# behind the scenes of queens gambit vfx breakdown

Hello there programs, today we are going to be diving behind the scenes of the enigmatic Queen's Gambit. So before we get started, here are some crazy statistics about the show. When it debuted, 62 million households watched the show. That's 1.8 billion minutes watched worldwide. Chess set sales went up by 87%. Chess-related books went up by 603%. Alongside that, Google queries about chess went up by also 567% since the show debuted. Chess.com registered 12.2 million new players since the show debuted, which is an absolutely crazy effect that a show can have on a population.
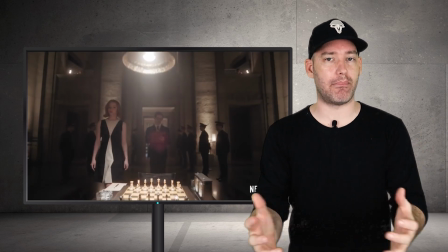[0:59]
And the message of the show, of a game that's dominated by men without trying to push some kind of agenda,
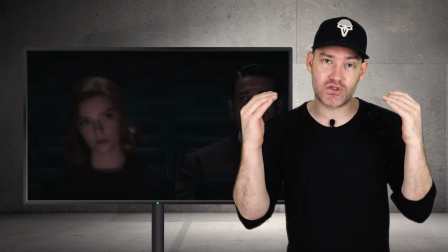[1:04]
is that women are very capable, if not even more superior to their male counterparts in many ways.
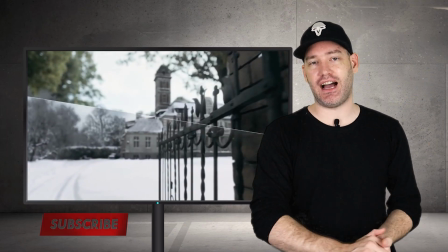[1:11]
Now I'm really here to talk about the VFX behind Queen's Gambit, which were very special.
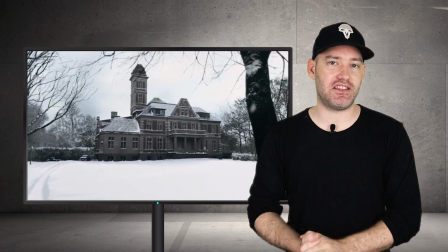[1:16]
They were created by John Mangia and the Chicken Bone VFX Studios.
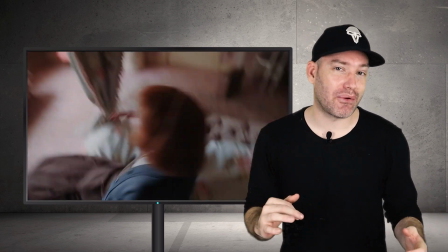[1:20]
And our first memorable sequence when Beth gets high on tranquilizers and envisions the chessboard on her ceiling.
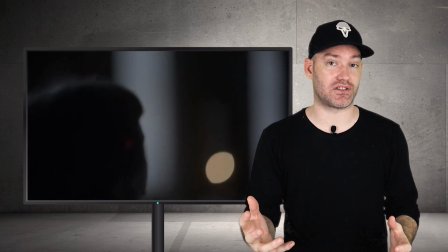[1:26]
Now, it's not a particularly difficult VFX shot to do, but they composited so well.
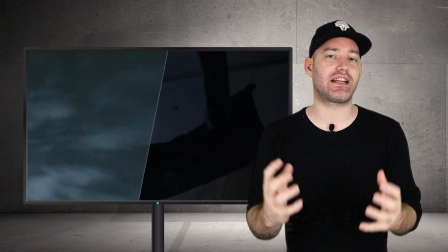[1:31]
And the idea behind it is very clever, to get us into the mind of this character,
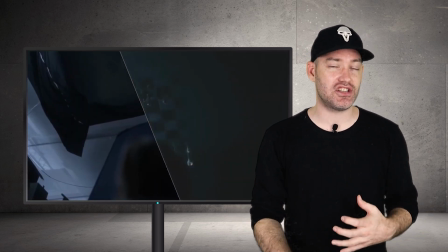[1:36]
to see just how complex her mind is and just how crazy the game of chess can be.
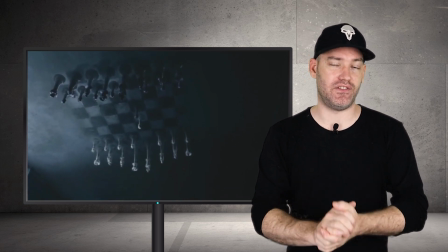[1:42]
A very well crafted and well constructed VFX shot in any scene that you see it in within the show.
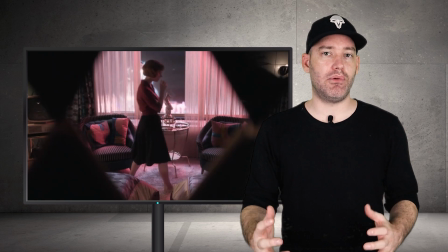[1:49]
But to me, after watching a lot of the scenes over and over, the most important element of Queen Gambit was the environments.
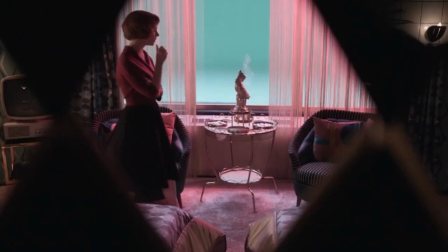[1:56]
And this is where the effects of Queen's Gambit really come to life. I mean, it's shot between the 1950s and the 1970s, which is one of my favorite eras, by the way.
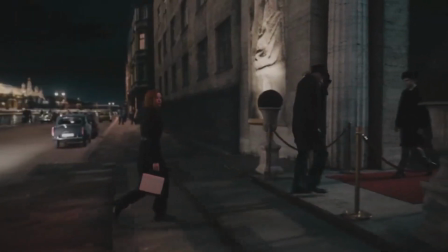[2:05]
And all that old school retro neon and the 50s architecture was incredibly well put together.
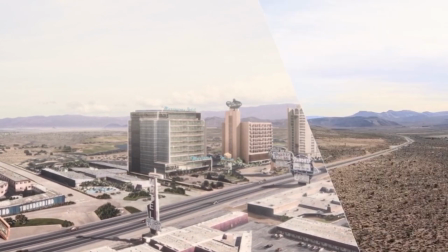[2:11]
From the scene of the old Vegas, which was literally a shot of an empty desert,
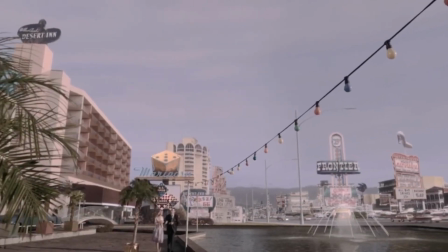[2:15]
which they filled with custom Vegas buildings from the 50s and 60s, using that old school style of fonts on the signage,
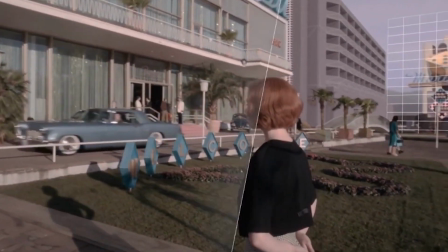[2:22]
to the architecture of the time was masterfully composited and overlaid.
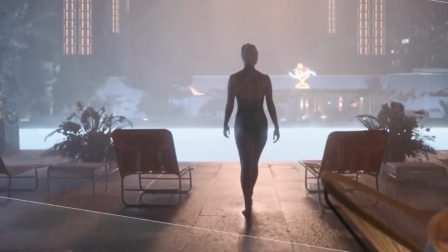[2:27]
A great example of this is when she's in the Aztec Palace and it zooms out to show you the full city.
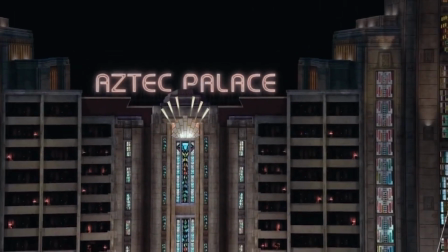[2:33]
That is all generated and it is so meticulously thought out.
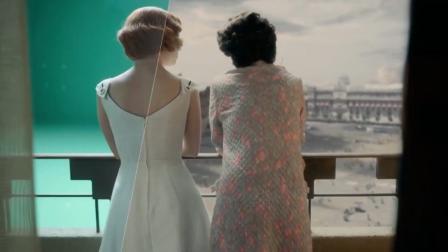[2:37]
A lot of the background imagery was also entirely generated throughout the show to truly sell where and when she was.
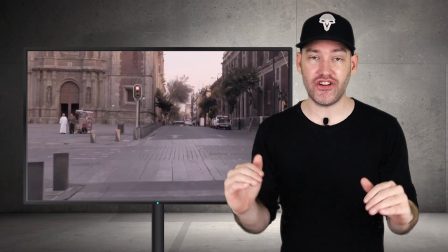[2:45]
But everything you see in the film had to be from that timeline.
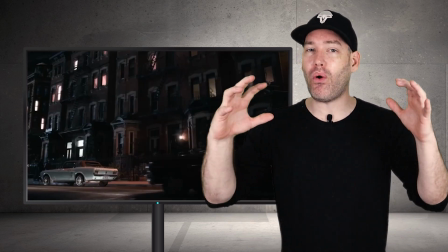[2:49]
Whether they were walking in the streets or driving in a car, it all had to be modeled and rendered to fit that timeline.
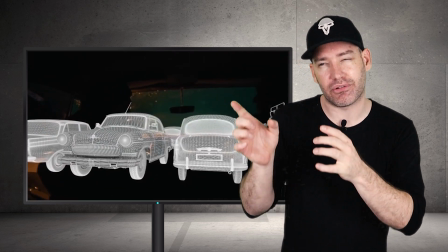[2:55]
And let me just say, I scoured through that show to find any modern era cars or any kind of modern era elements that would break that illusion.
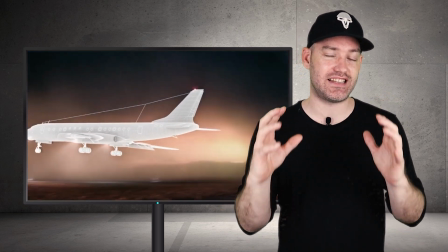[3:04]
And let me just say, there was none of it. They did a truly outstanding job of creating everything to fit into the timeline.
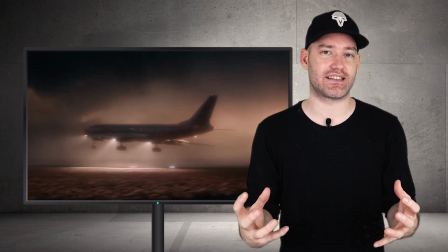[3:12]
I mean, you're talking about the planes and even how they graded it. Never had you questioning that it was shot in modern times.
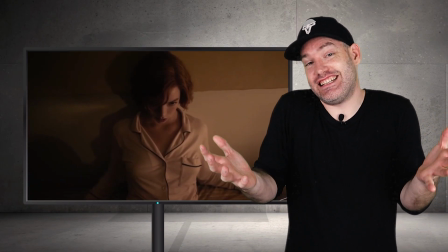[3:19]
Now, aside from all that, we know that chess isn't exactly the most exciting game in the world,
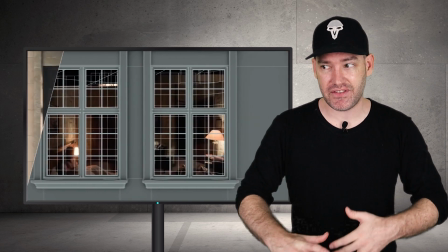[3:23]
but they use some very clever VFX tools and shots to kind of get us to imagine what chess would be like through a professional chess player's eyes.
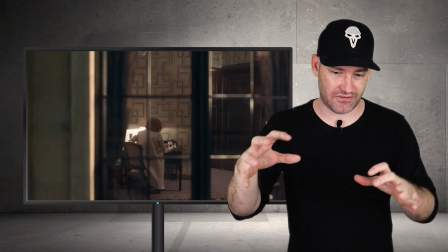[3:32]
They use these time-lapse shots of this kind of VFX scene with chess players moving really fast,
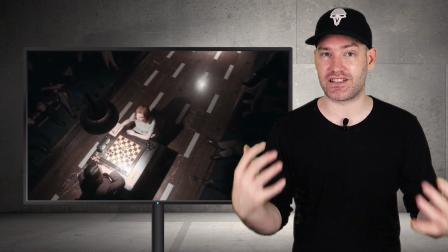[3:38]
and that is a really clever way to keep us on the edge of our seats in a long-winded and very complex game.
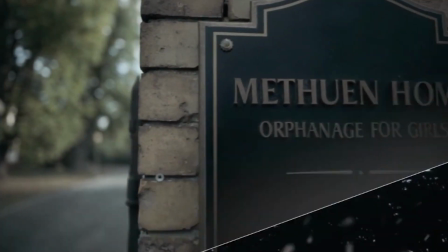[3:44]
And that is why the VFX in Queen's Gambit are so special,
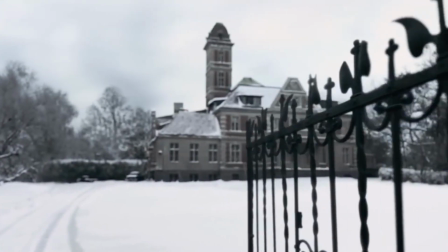[3:48]
because they are subtle, they are immersive, so much so that we never even question them.
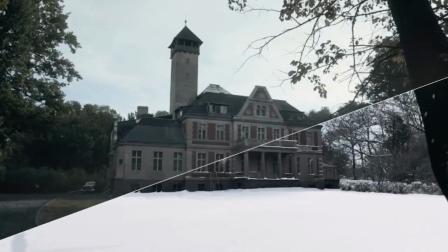[3:53]
Even though they are heavily stylized, they are indistinguishable from reality,
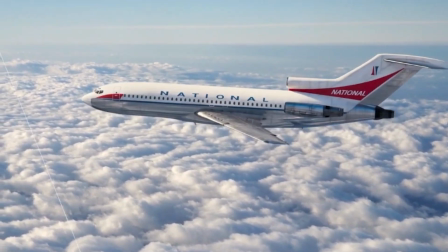[3:58]
which is exactly why Queen's Gambit is a masterclass of VFX.
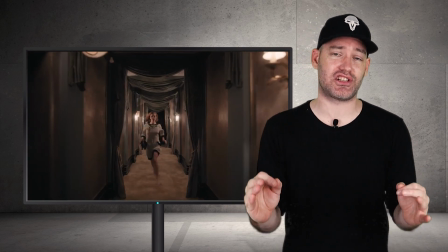[4:03]
And finally, I don't think we need to mention about Anya Taylor-Joy and how spectacular she was in the role, because without her, I don't think Queen's Gambit would have been as good. Thank you so much for watching, guys. A massive thank you to everyone who has supported my channel. I didn't actually think I would ever get to 1,000 subscribers, and it's all because of you guys. I am forever humbled, and I really thank you guys a lot.